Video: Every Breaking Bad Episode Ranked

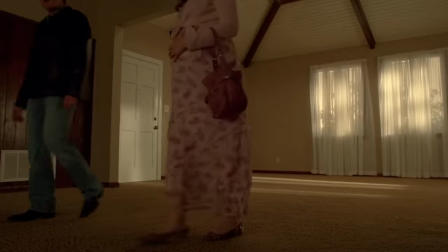(65:46)
Number 18. Full Measure. The jaw-dropping conclusion to season 3 starts quietly with a flashback
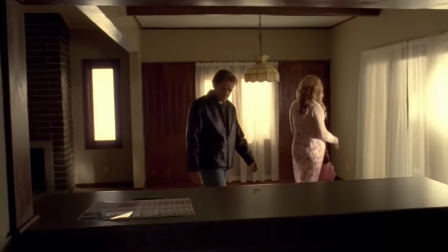(65:54)
to younger Walt and Skyler pregnant with Walt Jr. buying their house in Albuquerque,
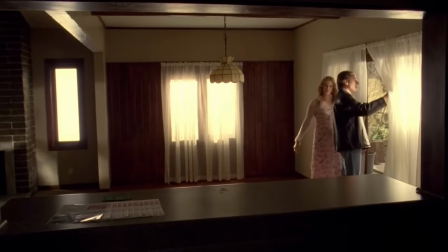(65:59)
and Bryan Cranston actually does look really young here.
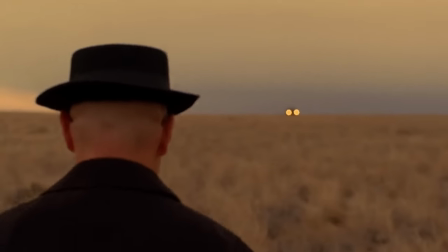(66:01)
Sometimes the flashbacks in the shows are hit or miss when it comes to immersion for characters looking younger or older, but they did a great job here.
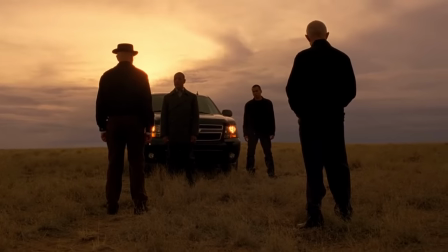(66:09)
But the meat and potatoes, if you will, of the episode involves the fallout from the killing of the two dealers in the previous episode.
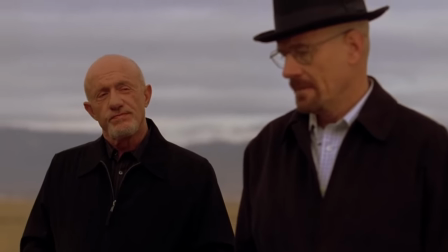(66:14)
Walt meets with Mike and Gus out in the desert and dons the iconic Heisenberg hat yet again, and I also like how Mike smiles as Walt tries to talk his way out of it,
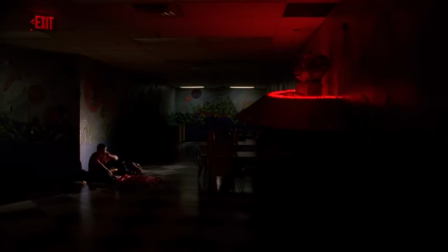(66:23)
but then we know similar manipulation tactics are used later on him in the same episode.
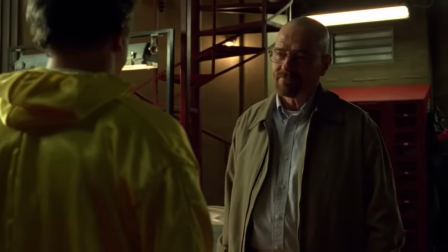(66:28)
Gale gets back to cooking with Walt and isn't too mad about being traded for Jesse earlier,
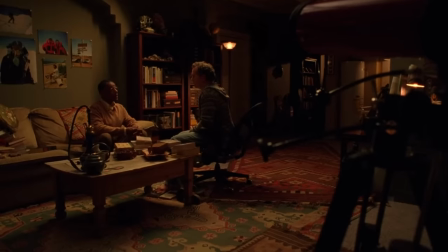(66:32)
but Gus does later float the idea of Gale taking over the lab, which is ominous.
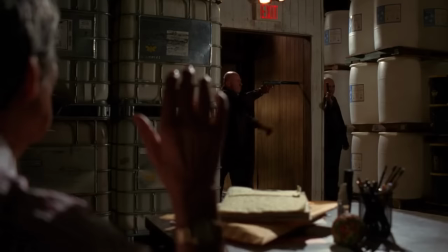(66:37)
Mike then later collats these two, then wallbangs another guy. This dude is basically cheating.
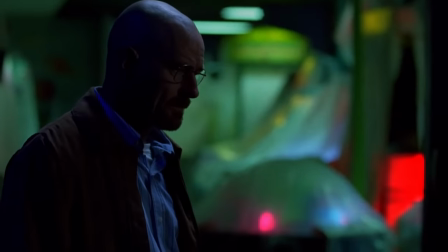(66:42)
Walt eventually figures out that they're gonna kill them and have Gale take over, but for some reason Jesse thinks that he can't kill him, even though he was gonna kill those gang members earlier,
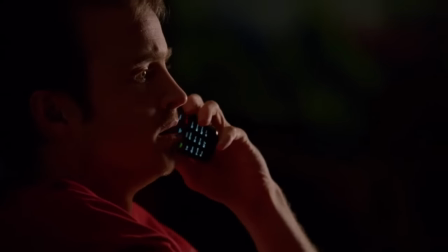(66:50)
but Walt says he'll do it. But of course that's not how it goes down, and he is able to turn the tables on Mike when he's gonna kill him though, and gets Jesse to do it.
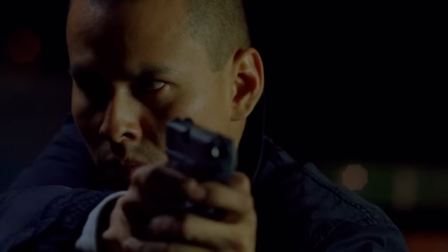(66:58)
And I love how shocked Mike is here. Everyone underestimates Walt, and it's great. Also, you gotta love Jesse's loyalty here, doing what had to be done.
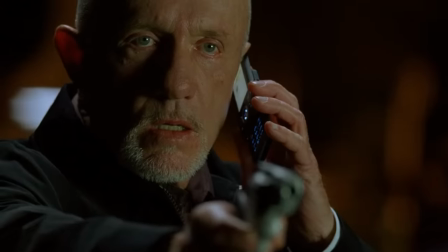(67:05)
But poor Gale just got caught between a cat and mouse game between two monsters. Awesome scene though, great cliffhanger, and an all-around fantastic episode.
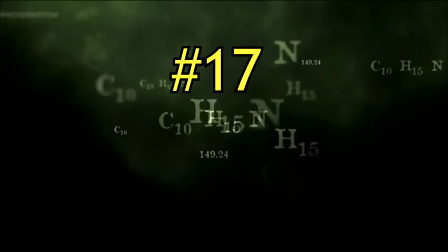(67:14)
Number 17, and the bags in the river.
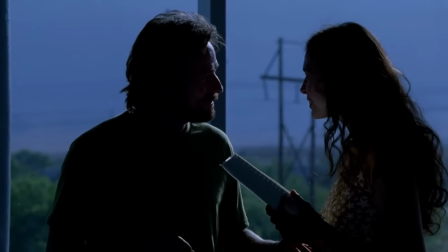(67:18)
We get Jesse and Walt cleaning up the mess that was Emilio, intercut with a younger Walt going through the elements that make up the human body,
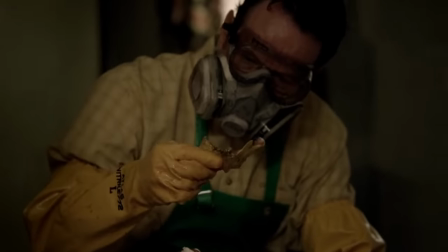(67:25)
but we know the real meat of this episode is dealing with Crazy 8 in the basement,
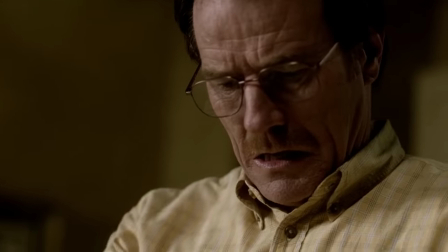(67:29)
which of course was masterfully done. I especially like the scene where Walt puts together the pieces of the broken plate, which through no dialogue at all,
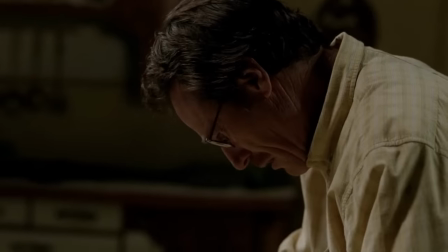(67:37)
pure visual storytelling, lets the audience know that Walter has to kill Crazy 8 or else he will kill him,
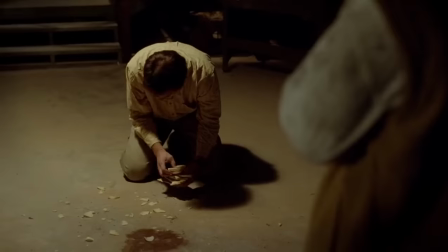(67:42)
using that missing broken piece of plate. Brilliant writing here, even in the early episodes.
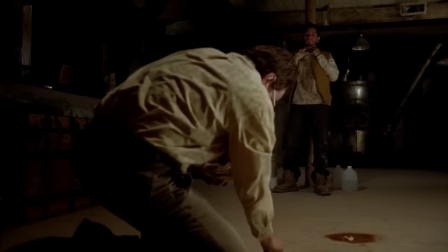(67:47)
Also, the scene of Walt making a pros and cons list before killing someone is pretty wild,
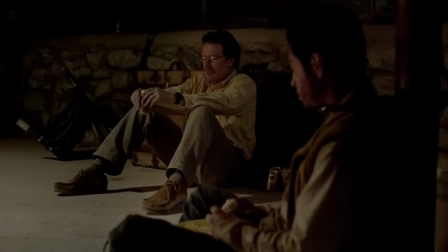(67:51)
considering later on he just kills people without a second thought. Also, the heart-to-hearts and conversations between Walt and Crazy 8 were also great,
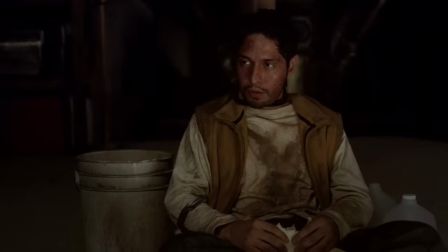(67:58)
and it definitely doesn't make it easier for Walt to kill him. In fact, it makes the scene of the plate so much more painful.
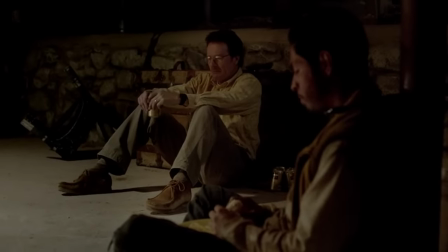(68:04)
Walt even tells Crazy 8 that he has cancer, something he hasn't told anyone at this point, not even Jesse or his family.
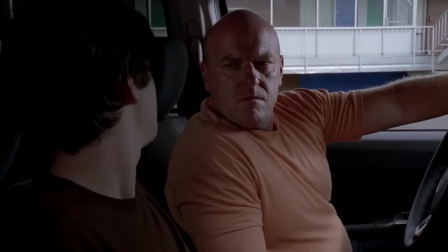(68:10)
And we also get a subplot with Marie and Hank thinking Walt Jr. is smoking pot, which is alright,
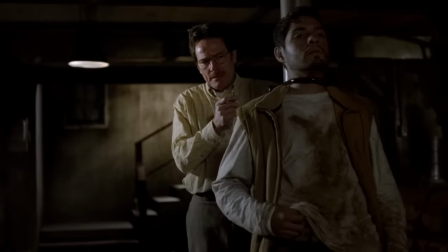(68:15)
nothing too crazy, but overall it's an amazing episode and a key milestone in Walt's transformation.
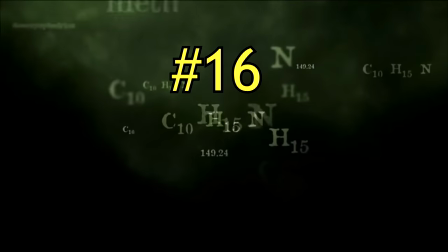(68:22)
Number 16. Pilot.
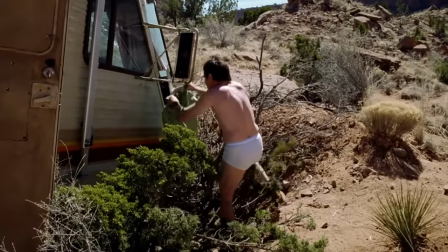(68:25)
So here we have the first episode of the series, the one that kicked off this amazing and well-crafted universe, and this episode is outstanding.
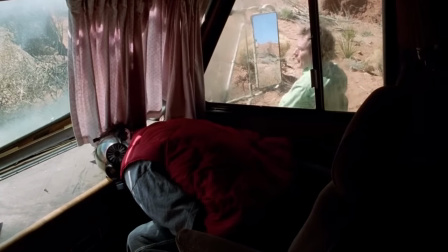(68:32)
It's one of the best TV show pilots ever made in my opinion.
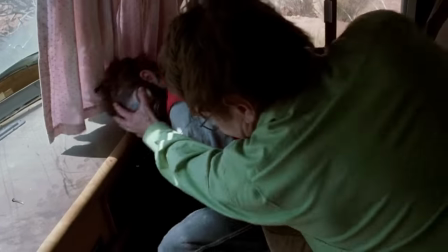(68:35)
And while a lot of the earlier seasons go unappreciated by some fans because of how awesome and crazy the other seasons are,
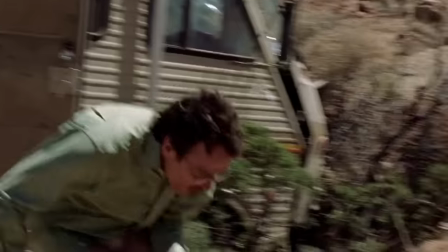(68:41)
even then most people can recognize that this pilot is just so amazing.
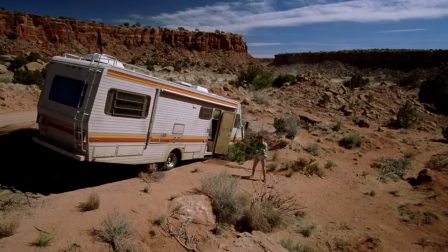(68:45)
It basically just glues you to your seat and gets you to binge the whole 6-episode season, if not the whole series, very quickly.
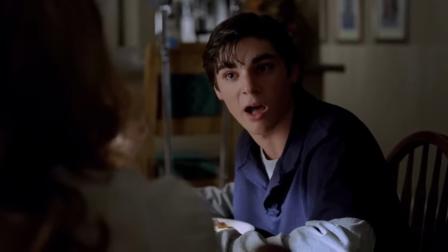(68:51)
I mean, a lot of my friends binge the show in 2 weeks or less, that's just how good it is. But everyone knows that.
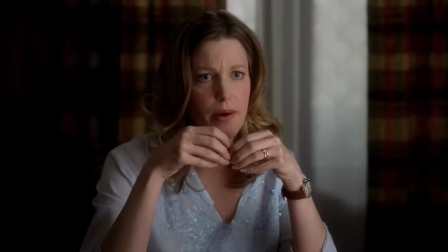(68:56)
But what about this pilot drew us in? Well, it's a lot of factors.
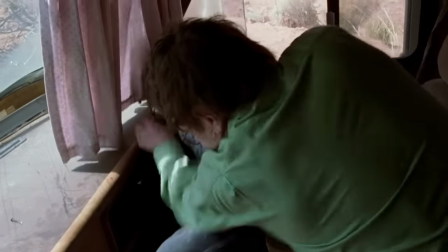(69:00)
You have that really interesting hook with the flash forward in the beginning, you've got great character introductions for all of the main characters,
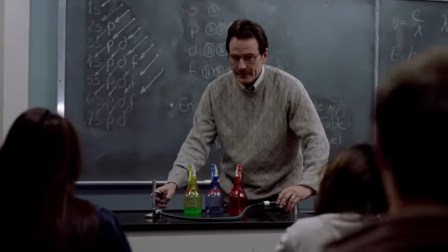(69:06)
including a microcosm of Walt's character arc included in the very first episode, great foreshadowing.
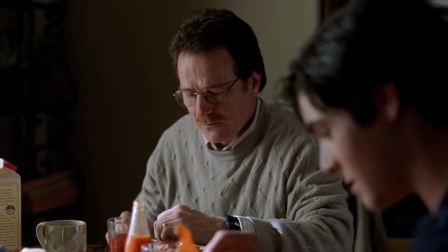(69:11)
But besides him, you've also got of course Skyler and Walt Jr., Hank, Marie, and of course Jesse Pinkman, everyone's favorite meth head.
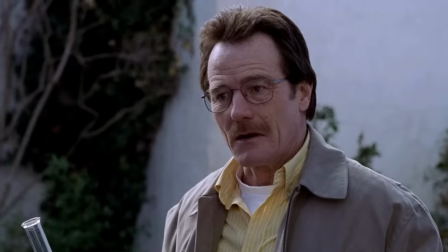(69:18)
And of course, since day one, the dynamic between these two has driven the series and made it what it is today.
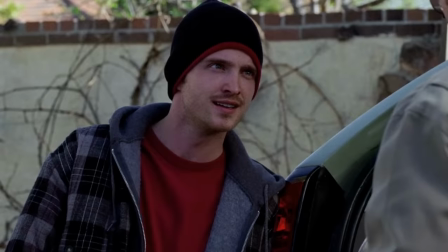(69:24)
Just goes to show not only how well written they are, but also how well portrayed they are by Bryan Cranston and Aaron Paul, even in the first episode.
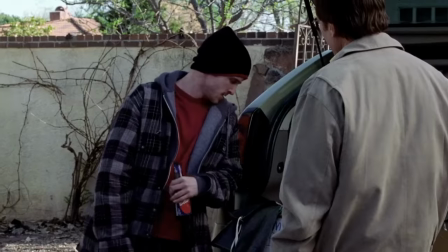(69:31) Did you learn nothing from my chemistry class? No. You flunked me. Remember?
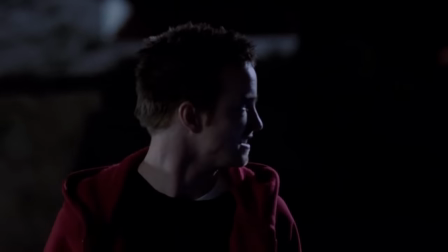(69:36) No wonder. Prick.
Also, it's interesting that they say Jesse's nickname is Captain Cook, but only in this episode.
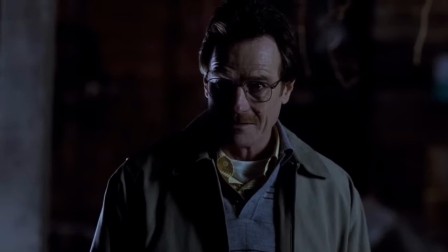(69:44)
I don't think it's ever referenced again in the series. Kind of reminds me of when they said Marlo's nickname was Black on The Wire for like one episode and then just completely dropped it.
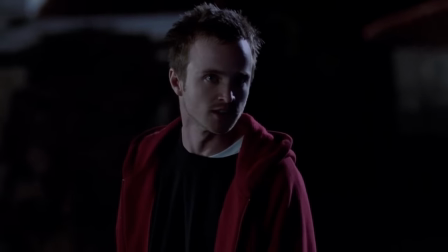(69:52)
But random tangent aside, nothing is wasted in this episode.